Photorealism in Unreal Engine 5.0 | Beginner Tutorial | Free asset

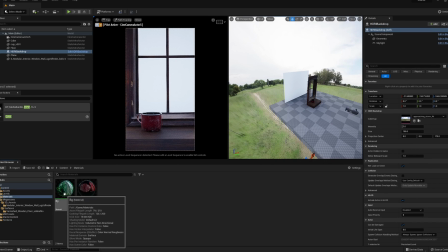6:31 and then we're going to select our plane and then drag that bg material onto that plane
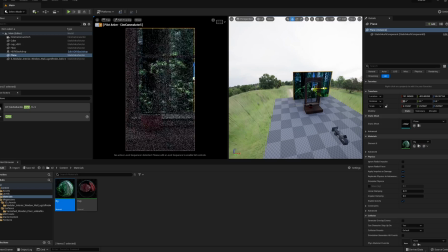6:40 and then just adjust our plane a little bit to make sure we have a good composition
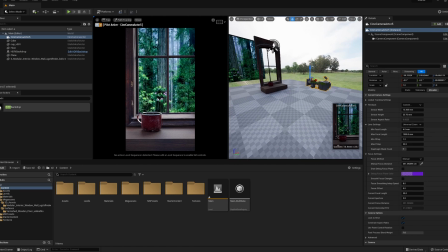6:46 going on we are going to adjust a few more settings in my camera as you can see a lot of the shot is still sharp so what we need to do is we need to really blur that background so we're gonna select the camera and then
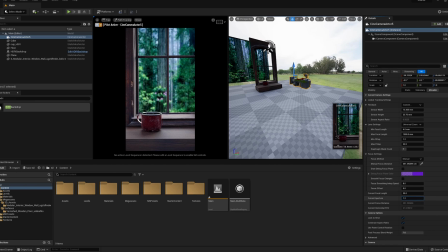7:01 lower our f-stop which is this current aperture so we're gonna go to the lowest value which is 1.2 and you can also adjust how low you can go so i'm gonna stick around with 1.2 right now and as soon as you do that you can see the background has gone a little bit more
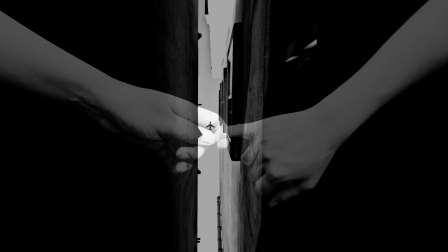7:17 blurry following the principles of contrast in photography where you place the subject in front of a very bright or dark background to create more visually appealing image let's try to do something similar in our shot using camera exposure we are going to select our cine camera actor and type in exposure in the search box and click on this metering mode and set that to manual
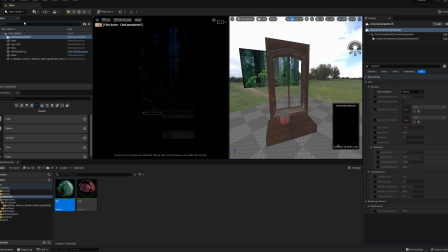7:45 next we will also set a post-process volume into our shot so let's set post-process volume in there
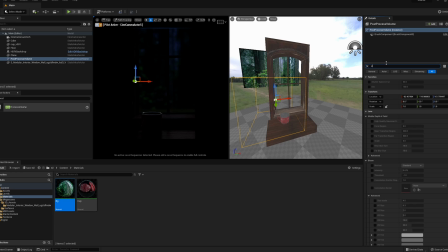7:56 and in the post-process volume we're gonna select unbound so make sure post-process volume
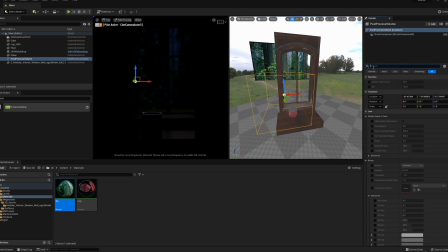8:03 is happening throughout our scene and then we're gonna type exposure over here as well and check metering mode and set that to manual now if we select camera search
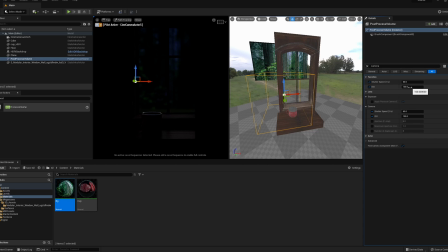8:17 camera you can check in shutter speed and iso and now you can control the exposure of our scene using these two values
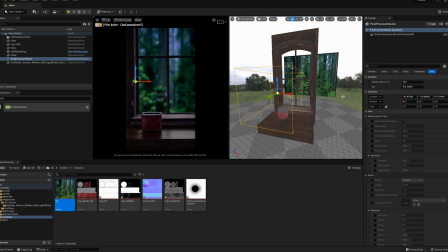8:25 now after setting the exposure as you can see our background has gone a lot darker as
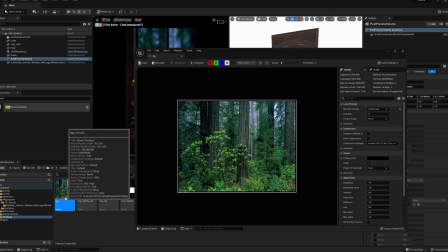8:30 well so let's go into the bg texture we are using and this let's just brighten our
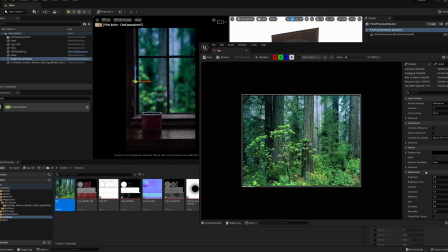8:36 background using these this value over here so let's just make it two on b3 that works
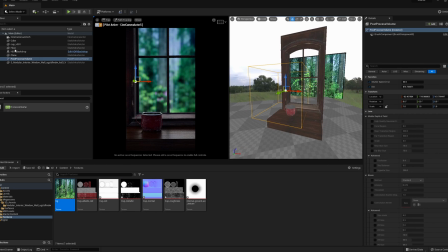8:44 let's hit save and moving further what we can do is select our hdri backdrop go into our skylight setting
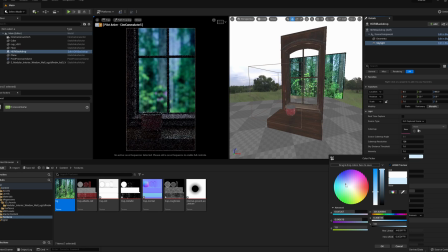8:51 and change the skylight color to somewhere over more blue a
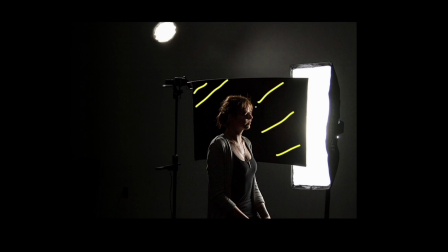8:59 very common technique is using light blockers in photography to shape the light and give more definition to it let's do something similar to
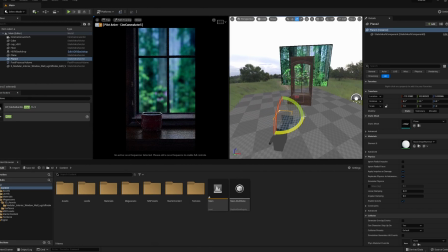9:07 our image let's create a plane asset and arrange it so that it's
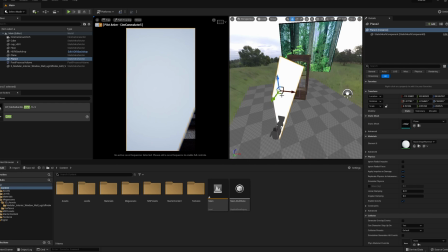9:12 just on the left side of the window and we'll go into our
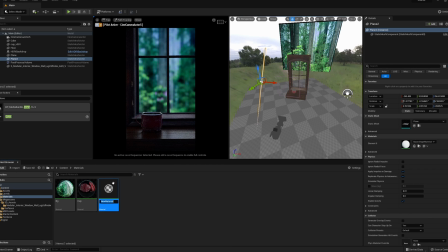9:17 material folder and create a new material and we'll call it cutter and
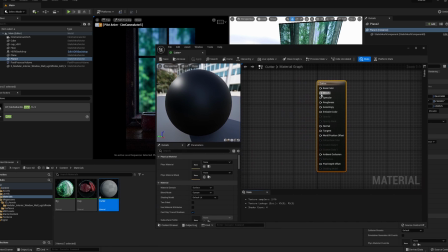9:22 then double click on it and we're gonna drag the connection from base color and then type it a constant and choose a constant three vector and just change the color to somewhere over
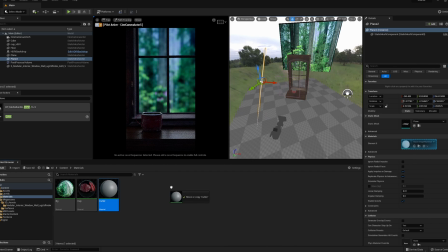9:35 dark gray and then hit ok and now you can see when we drag the material to the
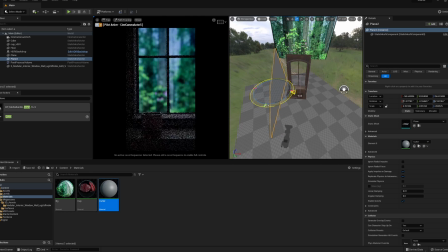9:42 plane asset we can see it's blocking the light coming from the left side and giving
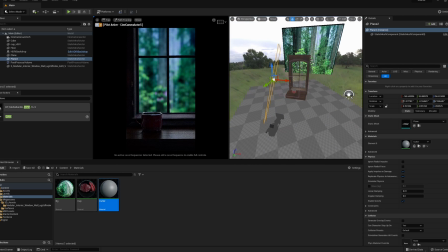9:47 the light a little bit more shape on the right side so if you turn that off and on you can see
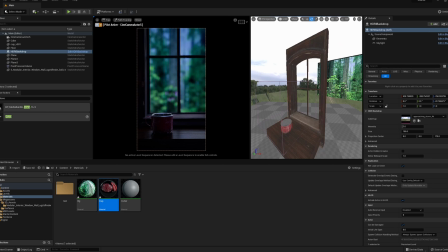9:53 the effect is having in our scene next we will add more details to our windows by adding a layer of dirt so to do that let's drag in a plain asset
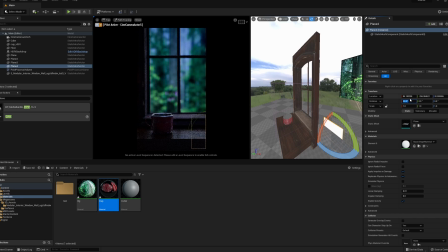10:04 let's rotate that to 90 and i'm gonna place it
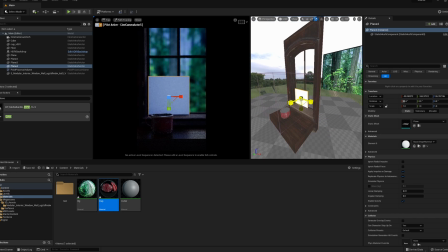10:08 right where the window is it's gonna scale that
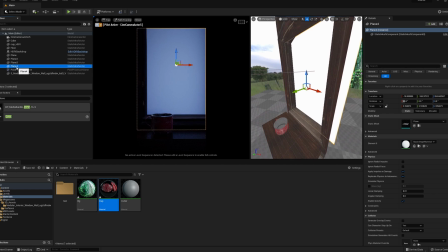10:13 and we're gonna rename that to window dirt
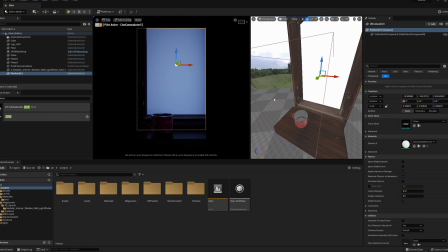10:19 let's create the material for our glass dirt so i'm gonna go into textures
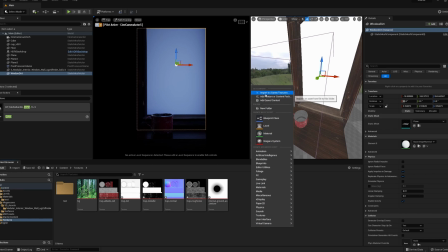10:24 and bring in a dirt texture right click import and i'm going to bring in this dirt zero one texture now we'll go into our material folder right click
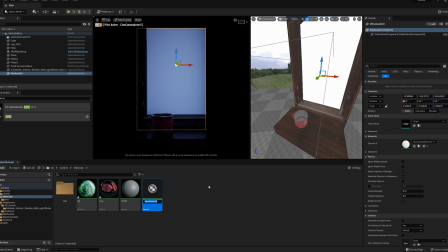10:35 say new material i'll call this window dirt